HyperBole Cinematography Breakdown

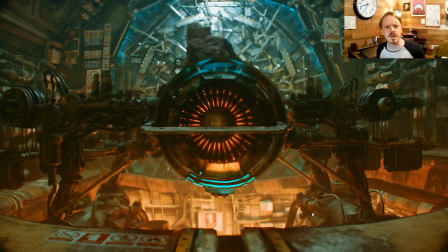The two different colors also sort of form a basic normal map for your brain really quick. Like if it's red, it means it's angling downwards towards this pit. And if it's white or blue, that means it's oriented upwards. And that can be a really, really fast way for your brain to be able to look at an image and immediately know what's pointing in which orientation. Future Ian here, just want to chime in. A lot of this comes across as if I planned it out this way, as if like I sat down with a sketchbook and made like Edward Hopper lighting diagrams or something. But I didn't do that at all. I would just look at the shot, and if I wasn't feeling the shot, I'd start messing around and adding in other lights. And a lot of times it's just you learn to find ways to randomize the shot just until you find something you like. Changing lighting angles or changing the intensity of a light or changing a camera angle, or a lot of times if you have a big open scene, swapping out the HDRI so that the light is just hitting different, can all be great ways to just start poking around to give you something you can start refining. You don't have to go into it with like a great sense of what you're trying to do. You can just find it as you go.
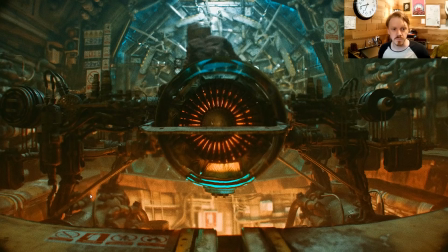I also obviously have some depth of field going on here. I used probably a bit too much depth of field over the course of this. I'll talk about that more later. But you can see the background's blurry as opposed to the foreground stuff you're supposed to be looking at, which is a lot sharper.
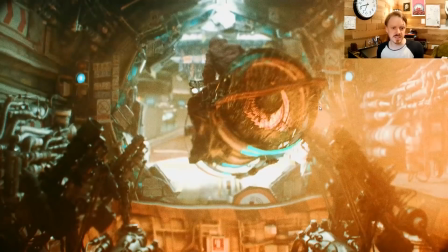And the same with when the door opens. You can see it's still bright outside, and I did that for two reasons.
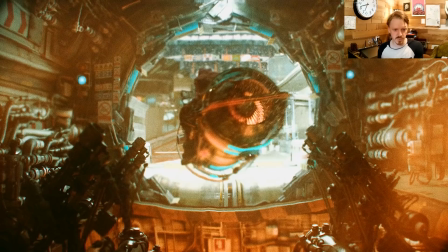The first one, so that this silhouette, we can still see it really clearly,
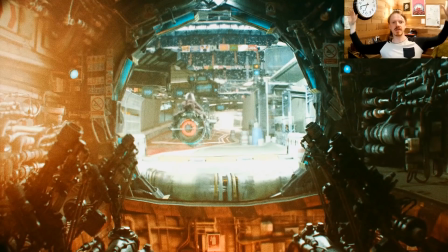and the other one was just that impact of a door blasting open and being blinded by the light like you're running out on stage or something like that.
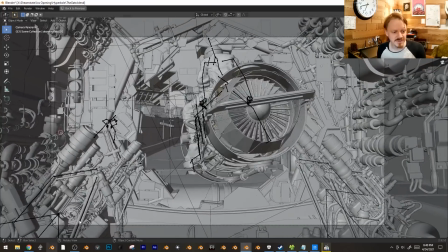I kind of wanted to capture a little bit of that. If we look at the solid view, you can see that my character animation is actually really bad.
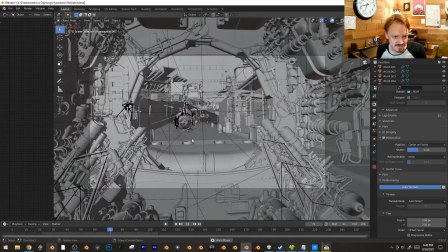Like, her head rotates, she leans forward, and I was for a lot of this,
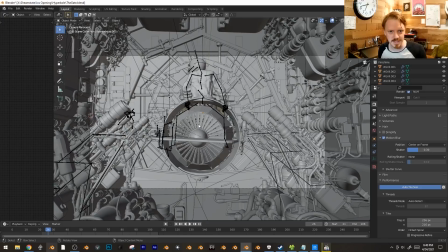I'm relying on the camera animation to really tell most of the story, and I do have a lot of Rococo mocap data doing stuff later, but yeah, I was very much assuming you'd be looking at the engine and all the flames coming out, and not really noticing that my character animation is pretty darn subpar.
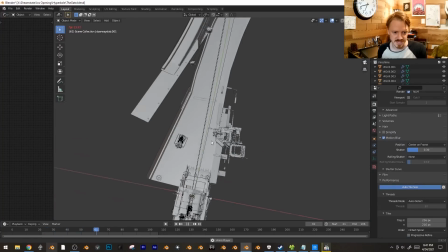Also, like, the animation for this only works from the camera, really. Like, that kind of looks bad.
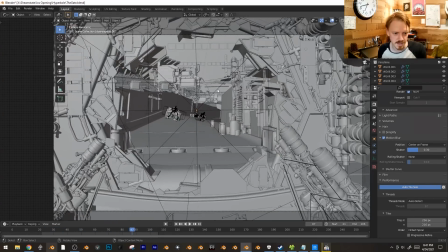I'm only thinking, how does it look from the camera? You'll also notice there is nothing outside of the camera's view.
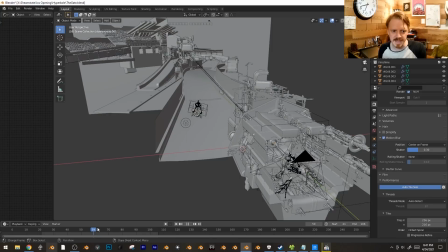And that, a lot of this actually, everybody was asking, like, these render times must be crazy. But render times are usually only really crazy if it's an internal scene, because that means the light paths have to bounce around trying to find a light source or an exit.
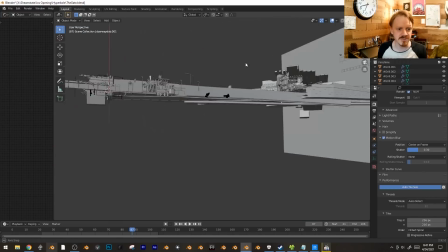Whereas in this case, everything is open,
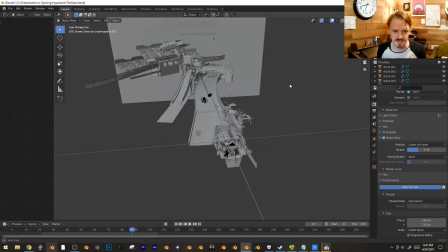so the light just has to bounce off of something and, you know, find the abyss, and it's good.
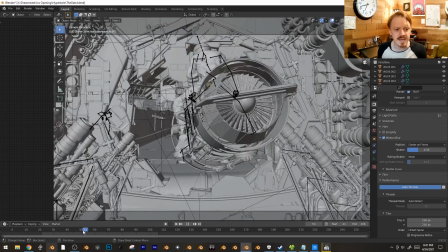And so yeah, everything was actually fairly lightweight to render in general, which was nice.
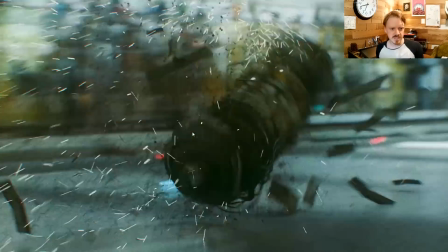And here's the next shot.
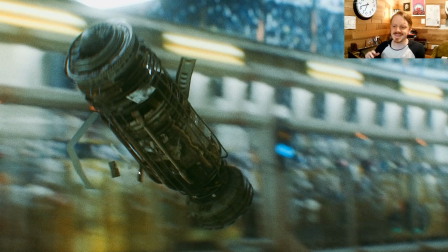In this one, so one thing I was doing a lot in the HyperBole, which I don't normally do, is I'm trying to make everything overwhelming. I'm trying to edit fast enough and have enough details in there that you feel as if you're missing things, that you can't, like, look around fast enough.
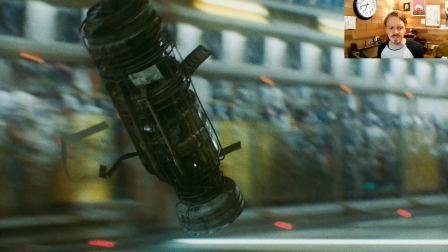Which means in here, this is actually a very simple shot. It's a background and it's a rocket.
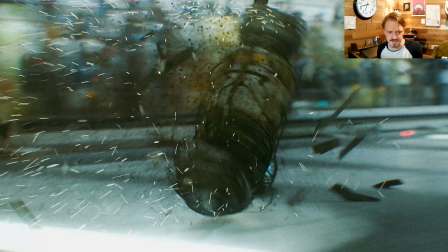But I've added all of these particle systems, you know, these tiny little bits of debris and the sparks and the stuff coming off to make it feel as if, you know, a lot's happening.
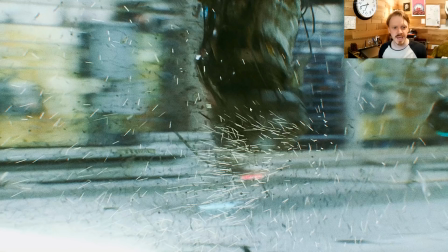But all your brain actually has to pick up on is this one tumbling shape. And I specifically, you know, like, let it go out of frame.
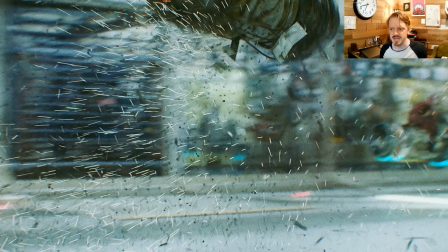Your brain is really good at anticipation and physics. Like, it's all about flow of motion. If you have something, you know, like a person who jumps like, whoa! People know they'll be coming down over here, even if they go off camera.
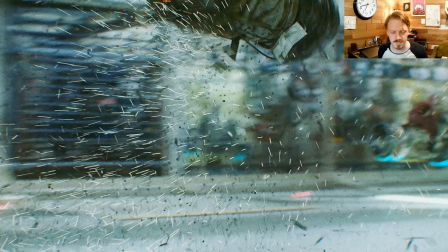And so if stuff leaves the frame, that isn't the end of the world. I'm not trying to advocate for, like, super shaky cameras, but at some points, having things be loose with the frame can be really handy. In fact, I've worked with, like, I used to make a lot of 48-hour films with people who had their roots in theater,
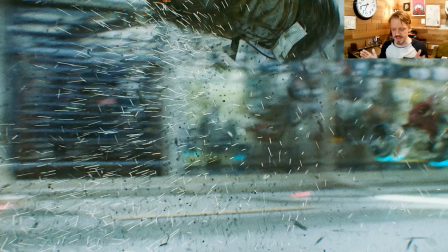and a lot of times when they would shoot something, they would just back up and set up the camera and film the entire scene. And then they're like, oh, we need another angle.
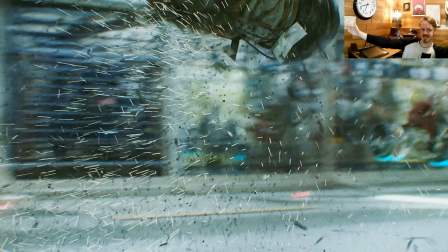So they'd, like, take a few steps over and do the exact same thing again from a different angle, which cinema has, like, a very rich language that we all have built in from being, you know, growing up watching a lot of movies. And a lot of that is determined by zooming in and deciding what should have focus.
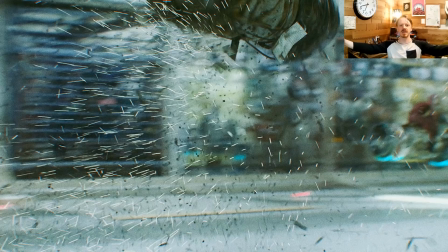And so if you're just backing up, you're kind of ignoring a lot of that. That said, I mean, there's a lot to be said for having that backed off God's eye view, and that's kind of what I prefer, because it means the filmmaking does kind of get out of the way, and the audience does get to kind of just watch and discover and find things for themselves,
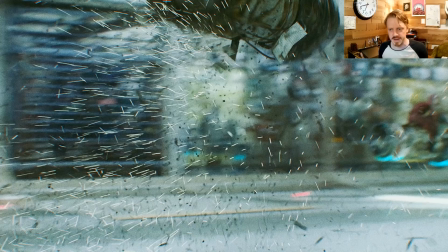and that can make them feel a little bit more engaged, as if they're actually, like, there in the room just passively observing this thing. But that was not at all what I was trying to do in the HyperBole. So yeah, sometimes if you just take a shot that you like and just zoom in like 30%, you might find you like it even more.
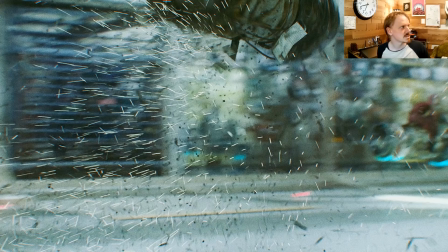It's kind of weird.
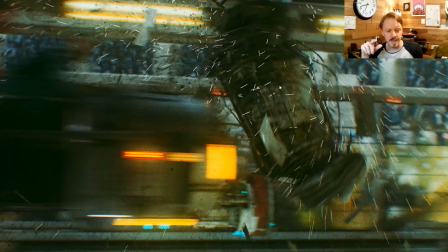But also, in a lot of these shots, the animation of the subject is so hectic that I tried to keep the animation of the camera fairly linear. It's usually just doing, you know, a scroll from side to side or a push in.
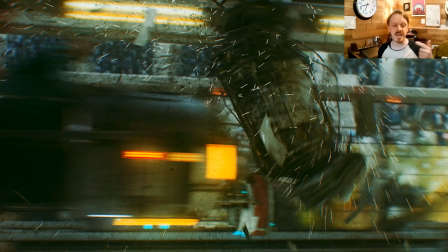And actually, so when you're animating a camera, especially digitally, you want to be thinking, what are you trying to represent? Are you trying to represent an actual camera? Is it one that's on an actual, you know, like Hollywood camera rig?
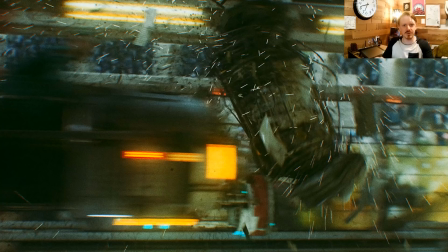Or is it being handheld? Does it have like a steady cam going on? Or is it somebody just with a handy cam shaking around? And so in this case, I was originally thinking that everything was going to be, this was going to be like a TV broadcast,
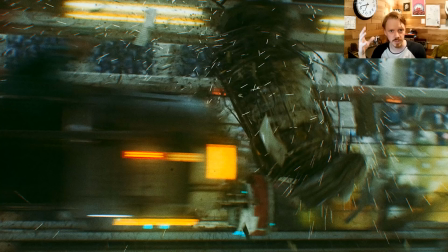so every shot I had in it had to be justifiably filmed from somewhere, which would mean a lot of backed off telephoto shots, you know, filmed from somewhere in safety. Or then I thought, okay, well maybe the cameras could be mounted on rails, like literally inside the track, which would help me get a little bit closer in there.
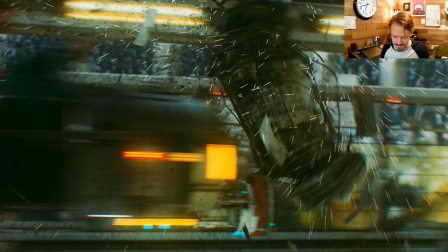Or maybe like, you know, helmet cams or something like that. And then because I kept kind of pushing it to just get the shots that I felt like getting,
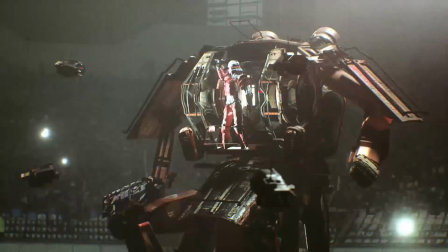there's something I did in the crab battle with the robot where I had actual floating cameras in the scene,
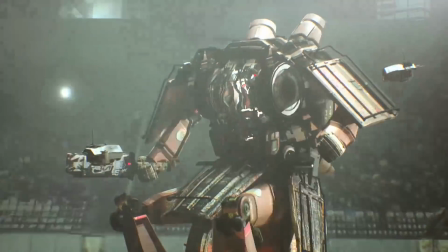and so any angle you see could justifiably be from one of those floating robots.
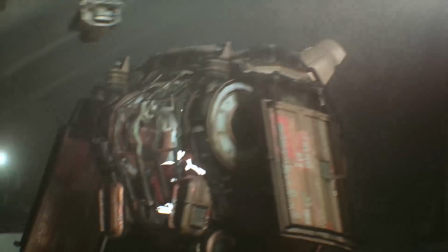And so I kind of thought, all right, well maybe that's how they're filming the HyperBole, except you don't actually see any of those robots in through this.
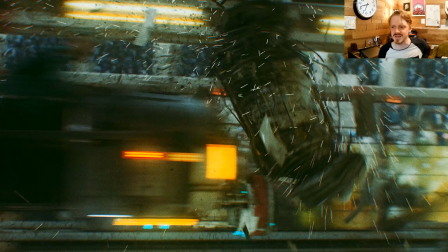So that's I just made what I felt like making in the end.
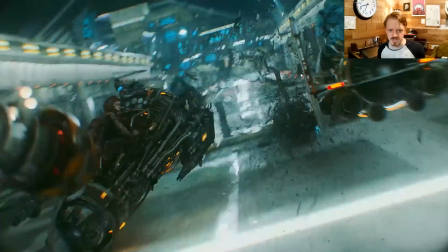Going to the next shot, I'm cutting on the animation of this tumbling rocket, and there's a lot going on in this shot.
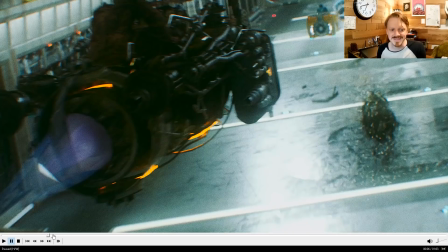Maybe too much. But since there isn't even a plot, I wasn't really too worried about people like not catching everything.
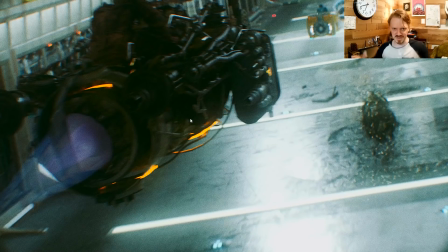Right here, this is the subject. It's the big dark thing right in the foreground, and you know, 10 frames later it's zipped away,
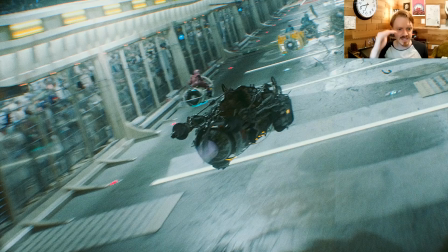but that was enough to tell the audience like this is the main subject of the shot. From an animation perspective, the most important part of this was honestly, again, the flow of motion was feeling right. A lot of it is like you did when you were a kid, you had, you know, a toy jet or something, like I did that all the time.
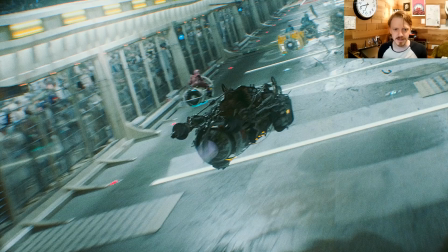And like if I was watching a shot and I wasn't making the mouth sound effects, I'm like, it's not hitting me right. So right here, it swoops down. I want this like woo, woo, woo feeling, and so it's woo,
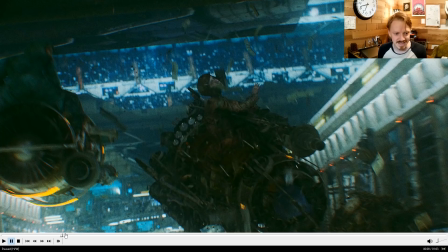woo, woo, and trying to get that was kind of tricky, and it was people will forgive a lot of things as long as it kind of feels right.
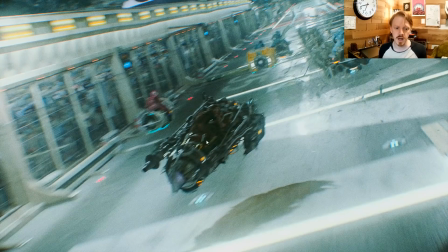And getting this was a combination of animating both the iteratively animating the jet bike thing and the camera to kind of get that following motion. When I was animating this guy, and actually a lot of people throughout the course of the thing, I would pretend they were on strings, kind of like rotating around a fulcrum,
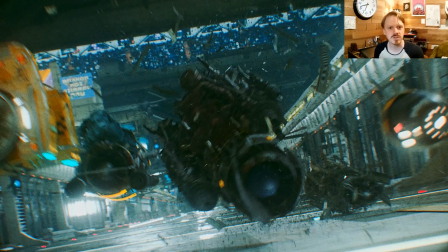because the really great thing about pendulums is it's kind of making a promise to the audience. You know, it's anticipation. If something goes up, if Hulk brings his arms up, he's going to be bringing them down, and so you have him on the hook for that minute without stopping any of the action.